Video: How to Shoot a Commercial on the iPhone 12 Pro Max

Hey, what's up guys? Nate Taylor here with FulltimeFilmmaker.com, and yes, believe it or not,
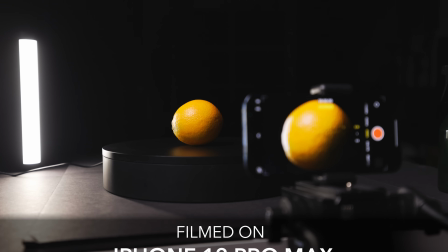[0:36]
that entire commercial was shot 100% on the new iPhone 12 Pro Max.
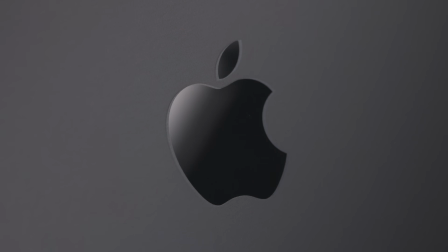[0:42]
With every new release of Apple's iPhones, they're inching closer and closer to replacing smaller DSLRs in real-world commercial work. And as we always say, it's not the gear you have, but how you use it.
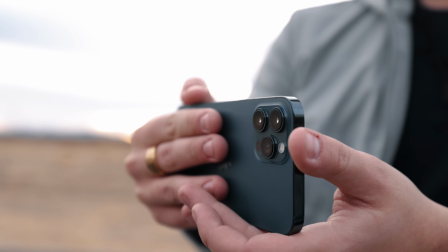[0:52]
While we believe this holds true even if your gear is a smartphone, we do recognize the limitations that iPhones,
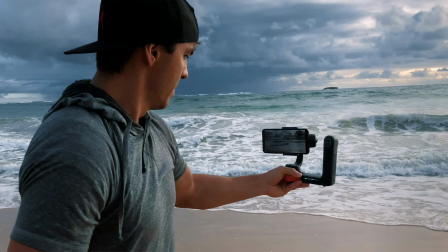[0:58]
and all other smartphones for that matter, have when it comes to filmmaking. Specifically their inability to handle low light.
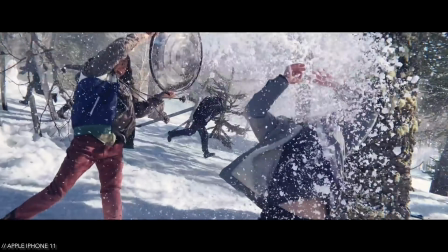[1:04]
In recent years, there have been a lot of amazing videos shot purely on iPhone, and they look incredible.
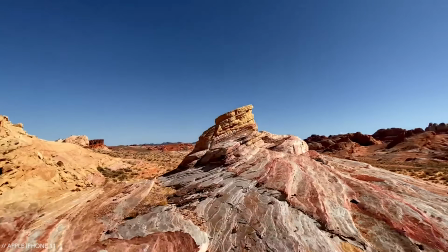[1:10]
Not just incredible for being shot on iPhone incredible, but really, really good. But the majority of those videos took place in bright, well-lit scenarios.
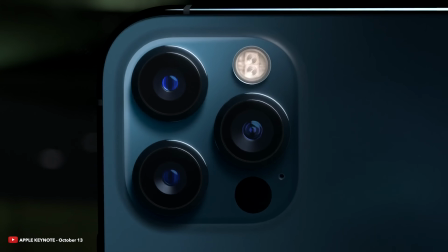[1:18]
So with the announcement of the iPhone 12 Max Pro and its new low light capabilities,
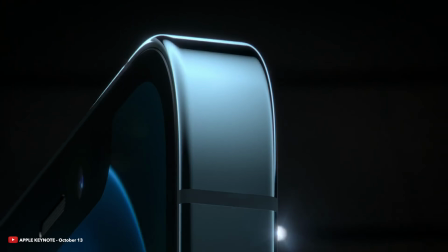[1:23]
we wanted to put it to the test and see just how well it can handle cinematic, low light scenes,
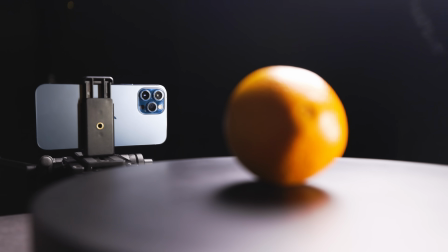[1:27]
which will hopefully get us closer to answering the age-old question, can you shoot commercial work on a smartphone? Before we dive into the making of this video and show you how we did it, I want to thank Epidemic for sponsoring today's video.
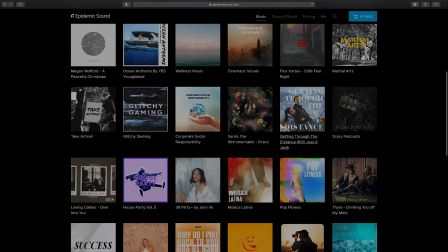[1:39]
We are frequently asked questions like, where do we get our music from? How do we get music so that we can license and monetize our videos?
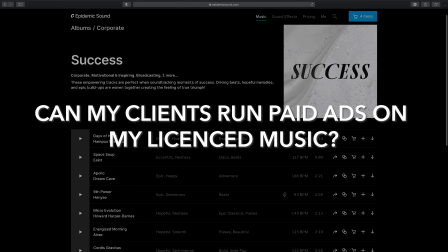[1:46]
And one that is coming up more and more is, can my clients run paid ads with my licensed music?
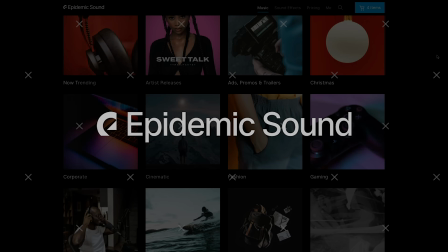[1:51]
The answer, Epidemic Sound. I use Epidemic Sound for pretty much all of my client work.
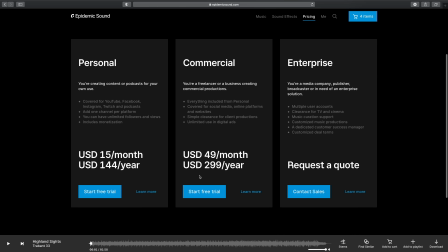[1:56]
With their commercial plan, I'm able to whitelist all of my clients' videos, meaning that they can have a license for unlimited ad spend,
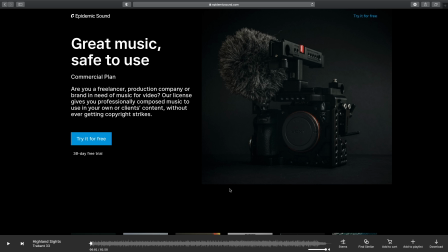[2:02]
and I'm free to post on all my personal social media channels as well.
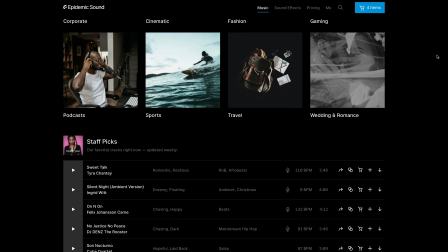[2:07]
Aside from that, I love using their curated staff picks playlist to find songs for my videos.
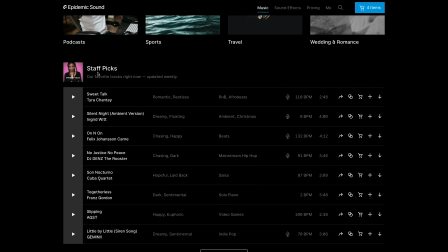[2:12]
It's usually loaded with really good tracks, and it makes finding the perfect song that much easier. I will include a link in the description to get 1 month free off the commercial plan.
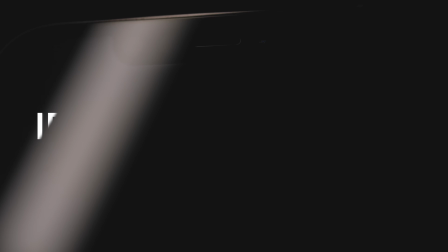[2:21]
But let's go ahead and dive into the video, and I'll show you how we created that commercial just using the iPhone 12 Pro Max. First off, to shoot this video, I just used the native iPhone camera app.
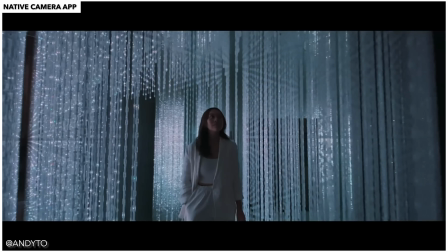[2:31]
I've used apps such as Filmmaking Pro, but I've heard great iPhone filmmakers say that they prefer the native app, so I went that route for this commercial.
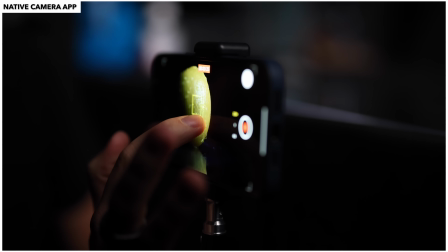[2:38]
The simplicity of the software is fast and intuitive, and to have the ability to lock focus and my exposure just by holding my finger down is super beneficial.
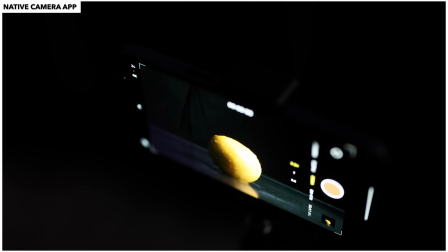[2:47]
This was a must on this shoot because the iPhone tried to expose for the shadows and the highlights, leaving my subject overexposed and my shadows noisy.
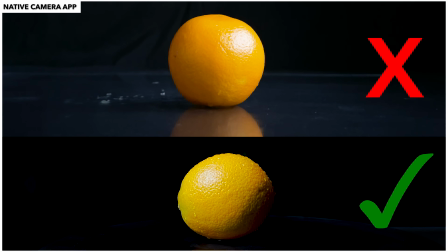[2:55]
So by forcing the iPhone to underexpose the image as a whole, my subject was perfectly exposed and left me with the black backdrop you see in the video. Just make
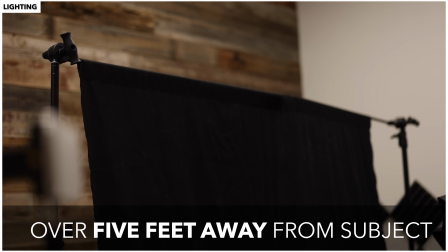[3:03]
sure if you're doing a shot like this one that your backdrop is at least 5 feet away from your subject so that your
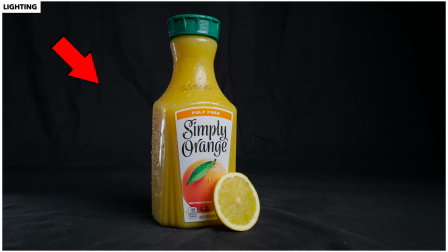[3:08]
key light doesn't reflect against it.
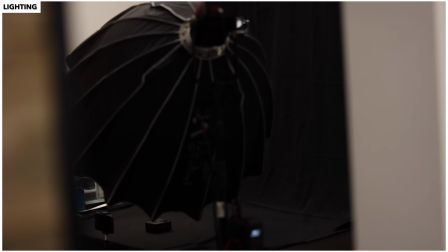[3:10]
For my key light on this shoot, I used the Aperture 300D Mark II with a light dome and a honeycomb grid to be able to control my light a little bit more.
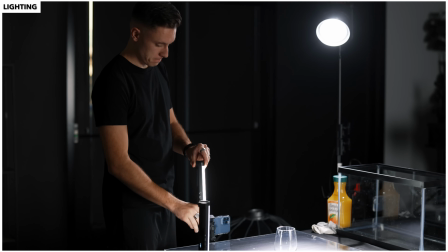[3:18]
I also used a couple YC Onion tube lights on either side of my frame to separate my subject from the background.
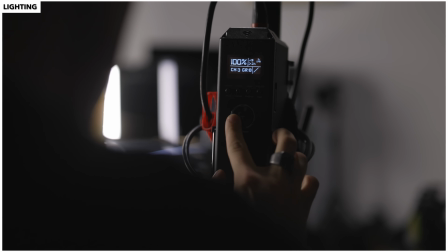[3:24]
I set all 3 of these lights to 100% brightness because the brighter I can make my subject, the darker the background will become.
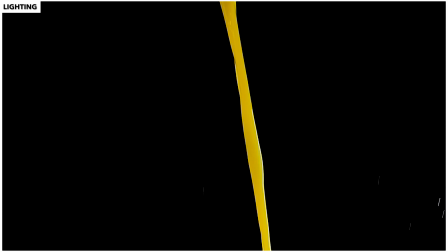[3:30]
In some of these shots, the subject entered frame mid-recording.
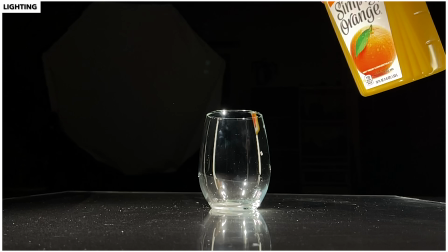[3:33]
So in order to set the exposure on that subject, I would bring it into frame prior to recording and adjust accordingly so I knew when the camera was rolling,
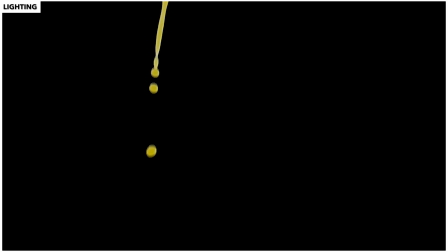[3:41]
the shot would be perfectly exposed when the subject entered frame.
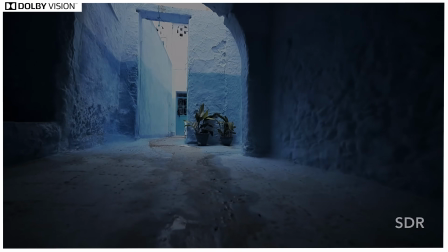[3:44]
Another thing the iPhone 12 Pro Max has over other iPhones is Dolby Vision HDR, which finally makes it possible to shoot with an iPhone in low light.
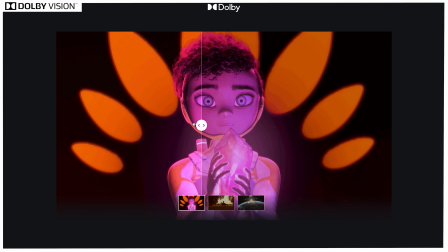[3:52]
This feature alone is reason to upgrade in my opinion. The blacks and whites are beautiful right out of camera, and the HDR content is like nothing I've ever seen out of a phone before. Jake just did an awesome review of this feature over on another video on this channel. I will put a link in the description below, so make sure to check that out if you want to know more. Now let's talk lenses.
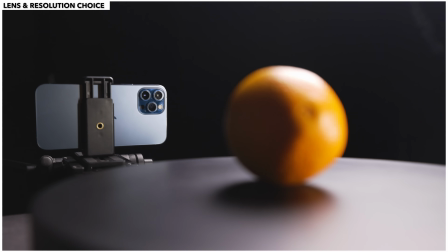[4:09]
For the majority of this video, I shot 4K 60 frames per second on the wide or 26mm lens, which gave me the crisp images you saw in the video.
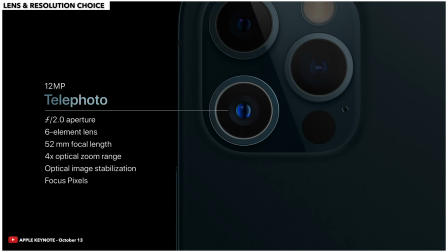[4:17]
The iPhone 12 Max Pro does offer 2 additional lens choices, a telescopic lens and an extra wide lens,
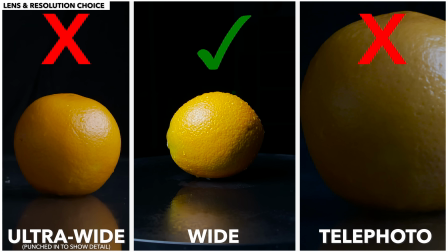[4:22]
but I ended up not using them because they made the image look soft and muddy.
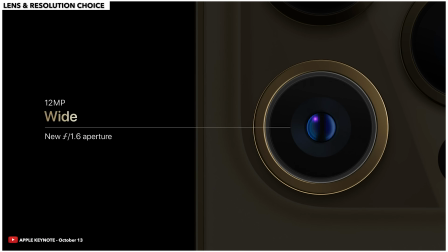[4:26]
This is because the aperture on the wide lens is a 1.6 and the telephoto is a 2.2,
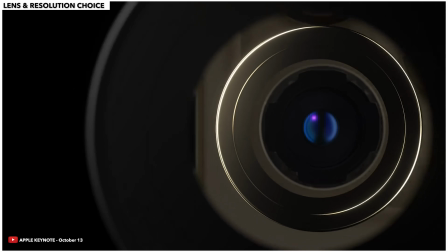[4:32]
so you get more light hitting the sensor with the wide lens, which gives you more information, hence a sharper image and better low light performance.